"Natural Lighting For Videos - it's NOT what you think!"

The best kind of lighting is invisible. Not in the sense that it's not there, but because you don't notice it, you don't question it, it just feels right.
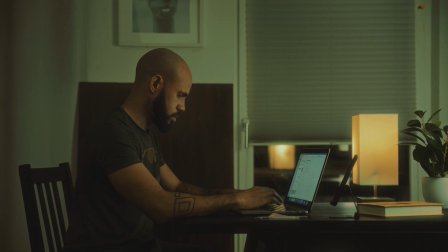(0:08)
A young filmmaker is working on a documentary about LGBTQ people who make it in Hollywood, titled Needle in a Haystack.
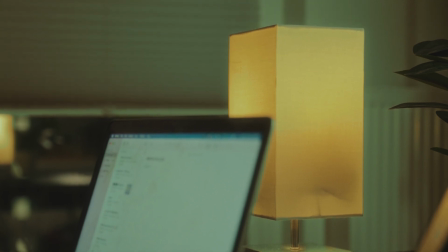(0:16)
The warm light from the lamp creates a cozy vibe. You can feel the passion in his 2012 MacBook.
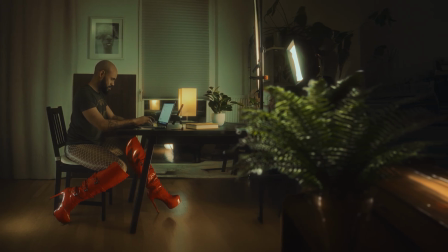(0:23)
If you were to swap the lamp out for just a softbox, the mood is gone.
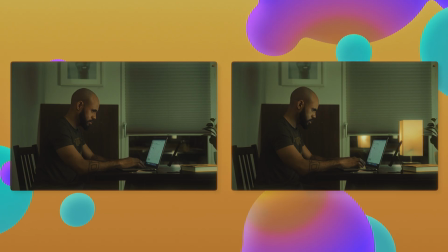(0:29)
Because the light from the softbox does not make sense. Where is it coming from?
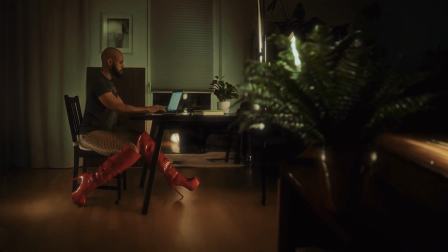(0:34)
Why is it there? And did the chicken really come first, or was it just faking an orgasm? We need to make it make sense. And when it does, it's called motivated lighting. And guess what? You're looking at an example of it right now. Motivated lighting is a technique in cinematography where you add an extra element to your scene which helps justify the lighting on your subject. In this case, adding rays of light to the background tricks your brain into believing that there is a window on that side and that must be what's lighting me.
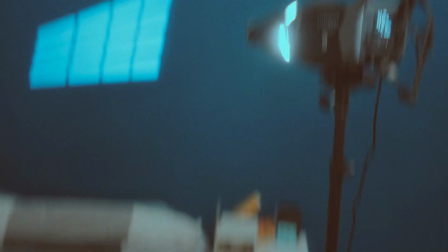(1:12)
But the reality is, that's a projector, I'm in my room, and it's pitch dark outside. And I have a totally separate source of light that is lighting my face. Apart from looking nice, the rays of light behind me have no other function other than to justify the lighting in this shot. Now, if I shut it off for a second,
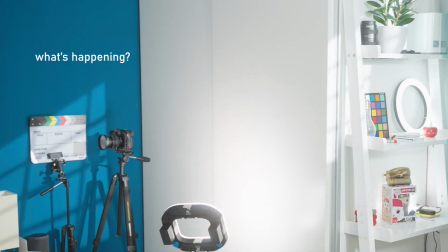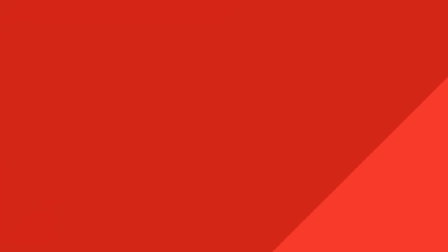(1:39)
it starts looking fake. Because it is. And you can tell that I have a source of light hitting me from this side.
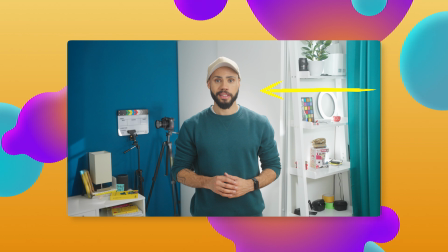(1:46)
Am I standing in front of a window? Is it a lamp? You have no way of knowing that.
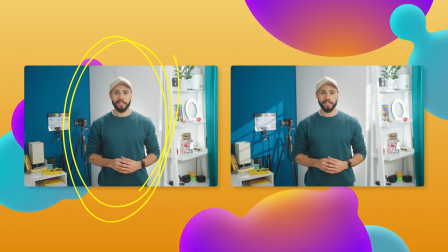(1:50)
None of the light sources in this shot have any explanation as to why they are there, so it kind of looks set up. But it all makes sense when we motivate it. Alexa, turn on makeup. Because the illusion of sunlight gives the scene logic, grounding, and believability, somewhat. The concept of motivated lighting is not new. Artists had been doing this for centuries, long before cameras ever existed.
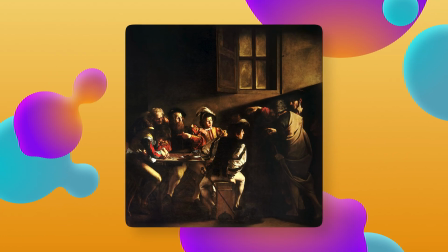(2:19)
One of my favorite examples is The Calling of St. Matthew by Caravaggio. Now, Caravaggio was a master of using light to tell stories.
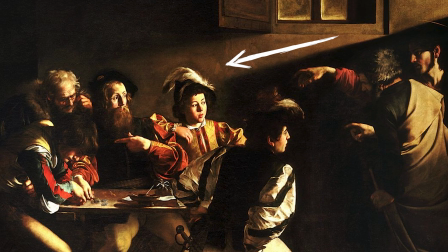(2:28)
In this painting, he uses a beam of light from an off-screen window to guide your eye directly to Matthew.
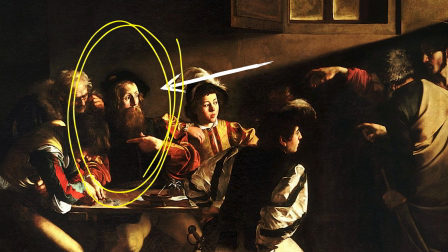(2:34)
Now, the light doesn't just illuminate him, it justifies why he's the focus.
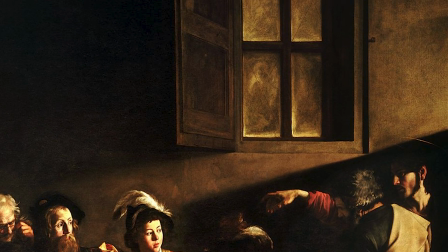(2:39)
It's like the painter placed his key light in exactly the right spot, even though it's not visible in the painting.
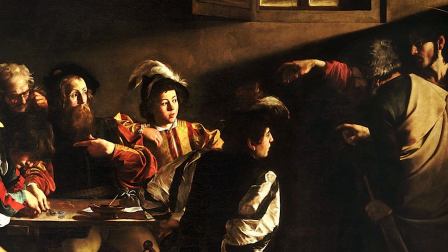(2:46)
Now that is motivated lighting. Without that light, the painting wouldn't feel as powerful. It would just be a group of guys in a dark room.
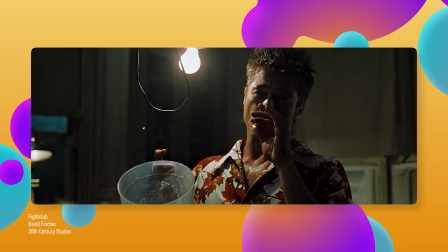(2:59)
I don't know anything about art, I just wanted to make that joke. Having motivated lighting can also help us tell stories.
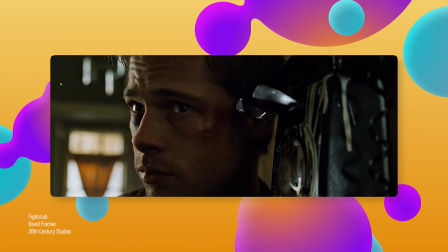(3:05)
In Hollywood movies, it's used to ground the visuals of a scene to the reality of its world and to guide the viewer's focus.
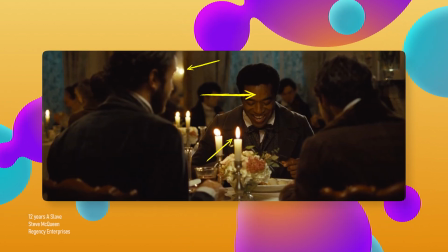(3:12)
And this creates a visual narrative all on its own. So, how do you add motivated lighting to your shots?
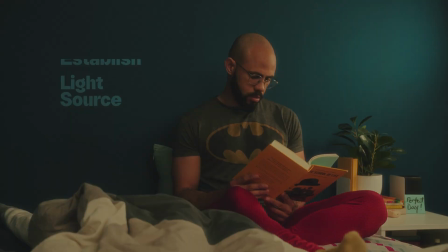(3:19)
Establish your light source. Every light in your setup needs a reason to exist.
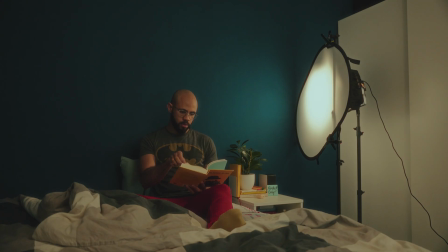(3:24)
For example, if your key light is coming from the right, ask yourself, what could be causing that light? If the answer is nothing, you've got a problem.
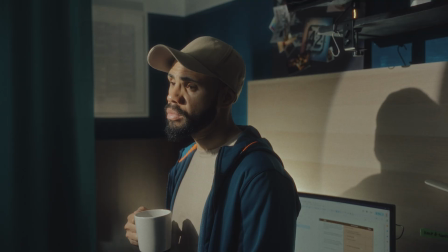(3:32)
So you can either add a lamp to the shot, or you can suggest sunlight by including a window in the frame.
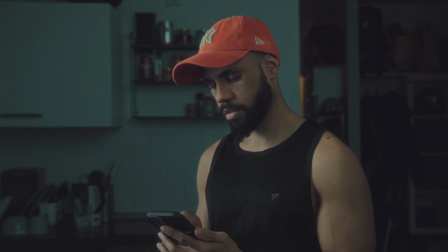(3:40)
Use practicals. Check out this scene, for example. The key light is coming from the left, but we don't see its source.
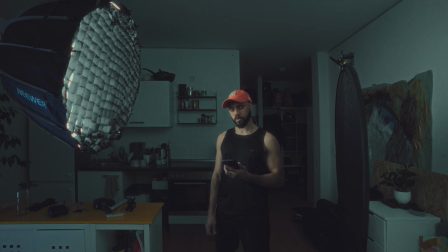(3:47)
To justify it, we can simply add a lamp on the side.
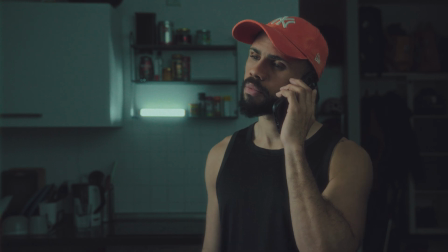(3:50)
The lamp is behind the subject and not powerful enough to affect the shot, but it provides a motivation for the light on the subject. Any sort of light that you can see in a shot is called a practical, because it's not just a part of the set, it's also practical. Practicals aren't lighting the shot.